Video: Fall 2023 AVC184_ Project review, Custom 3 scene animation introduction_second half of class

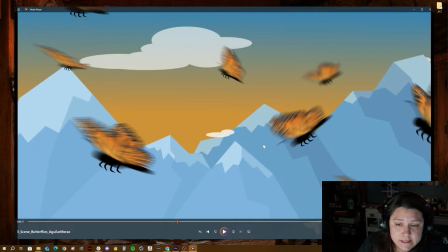But I really like the variation in the size of the butterflies, and I also like the amount of butterflies that you have in here. It just fills the screen with them, and it looks really good, especially for the scene, which is a little bit like twice as long as the rest of them.
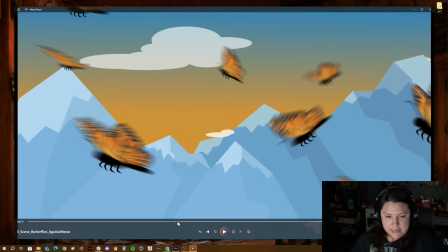The only other thing that I would say is that when this scene ends here, right before it ends, these clouds stop.
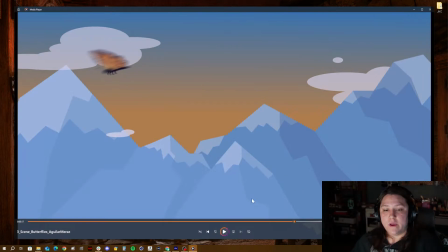And you want these clouds to keep moving even after this fade happens to the credit scene.
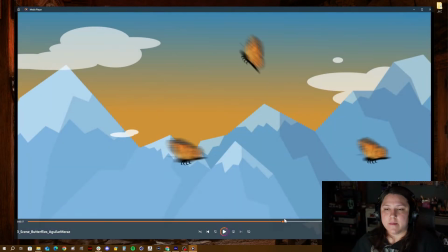And you don't want them to just stop in the air because clouds don't do that, right? And so I would make sure you extend those keyframes beyond the time of this so that they're moving consistently throughout. And I would also drop the opacity a little bit and slow those down a little bit more as well,
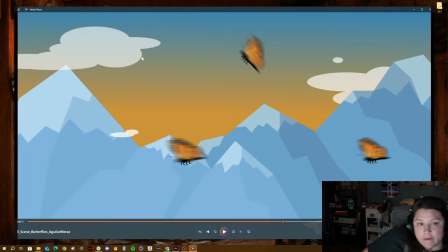because the clouds, unless it's a really windy day, aren't going to be moving very fast. But other than that, this was a killer job. Okay, so the stream, thank you, Lena. Thanks for letting me know. Lena said that the stream cut off. So they might have seen some of this already, but what the stream actually caught was just the last question,
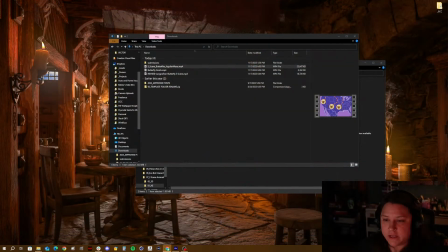which was from Tristan as well, which I was talking about the due date for the second revision round. We're going to do the second revision round. I'll just answer this again in case it got cut off. The second revision round will be the week of Thanksgiving.
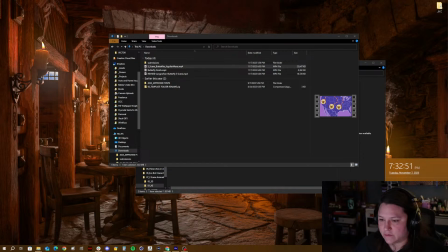So it'll be the 21st because we don't have class on the 23rd because that is Turkey Day. And so this is the date that I will have you do the second revision round, and they will be due on the 28th.
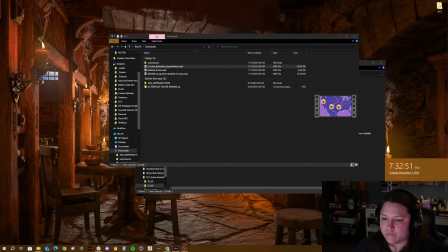And then so your range, let me just rephrase this. So your date range will be from here to here.
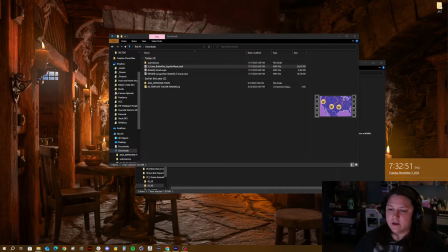Right? So you guys will get all that time to do your second revision, the second set of revisions on your other projects, which will be fairly quick because there's only 3 of the projects, right?
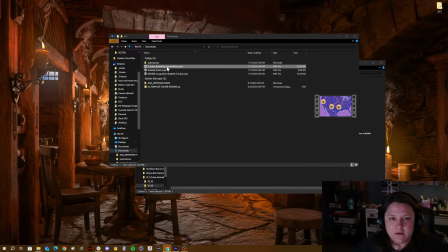So I just want to make sure I answered that question as well. Also, Natalie, you have again, like I was giving you praise for, is a really good job. I wish I would have caught it, but I'm just sorry, cut off. This one, butterfly finished.
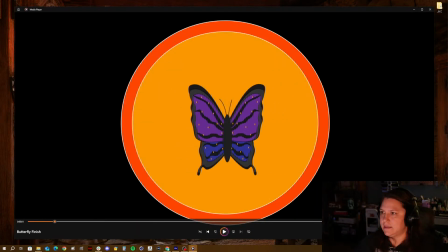This one is, I think this one is Josh's. Let me just finish something real quick. Check here. I think my Cinema 4D threw my freaking OBS into a loop.
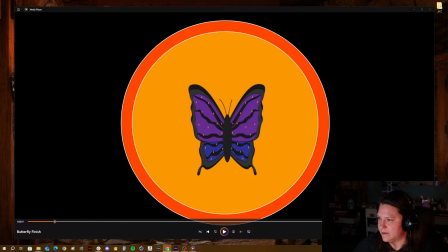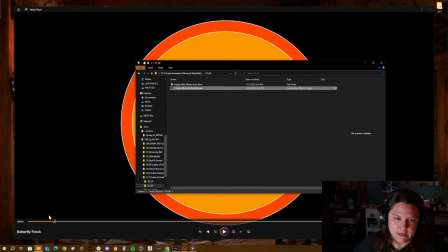Oh, the other thing I wanted to check real quick. Natalie, let's see. Let's see if it passes the test, the format test.
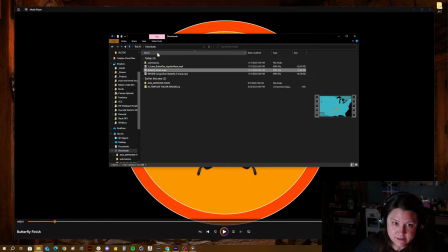Let's see here.
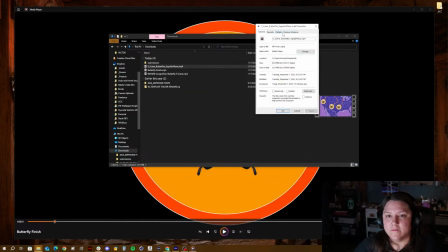Does it? Does it pass the format test? Let's check.
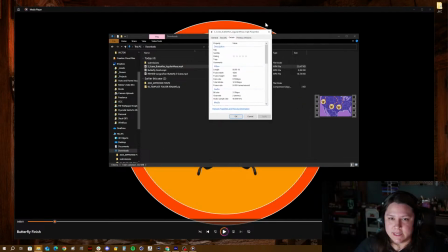It does. 1920, 1080, 24 frames a second. Killed it. Nailed it.
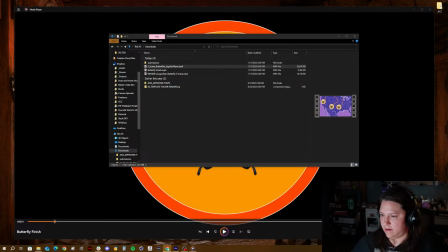Way to go. Let me just type something here.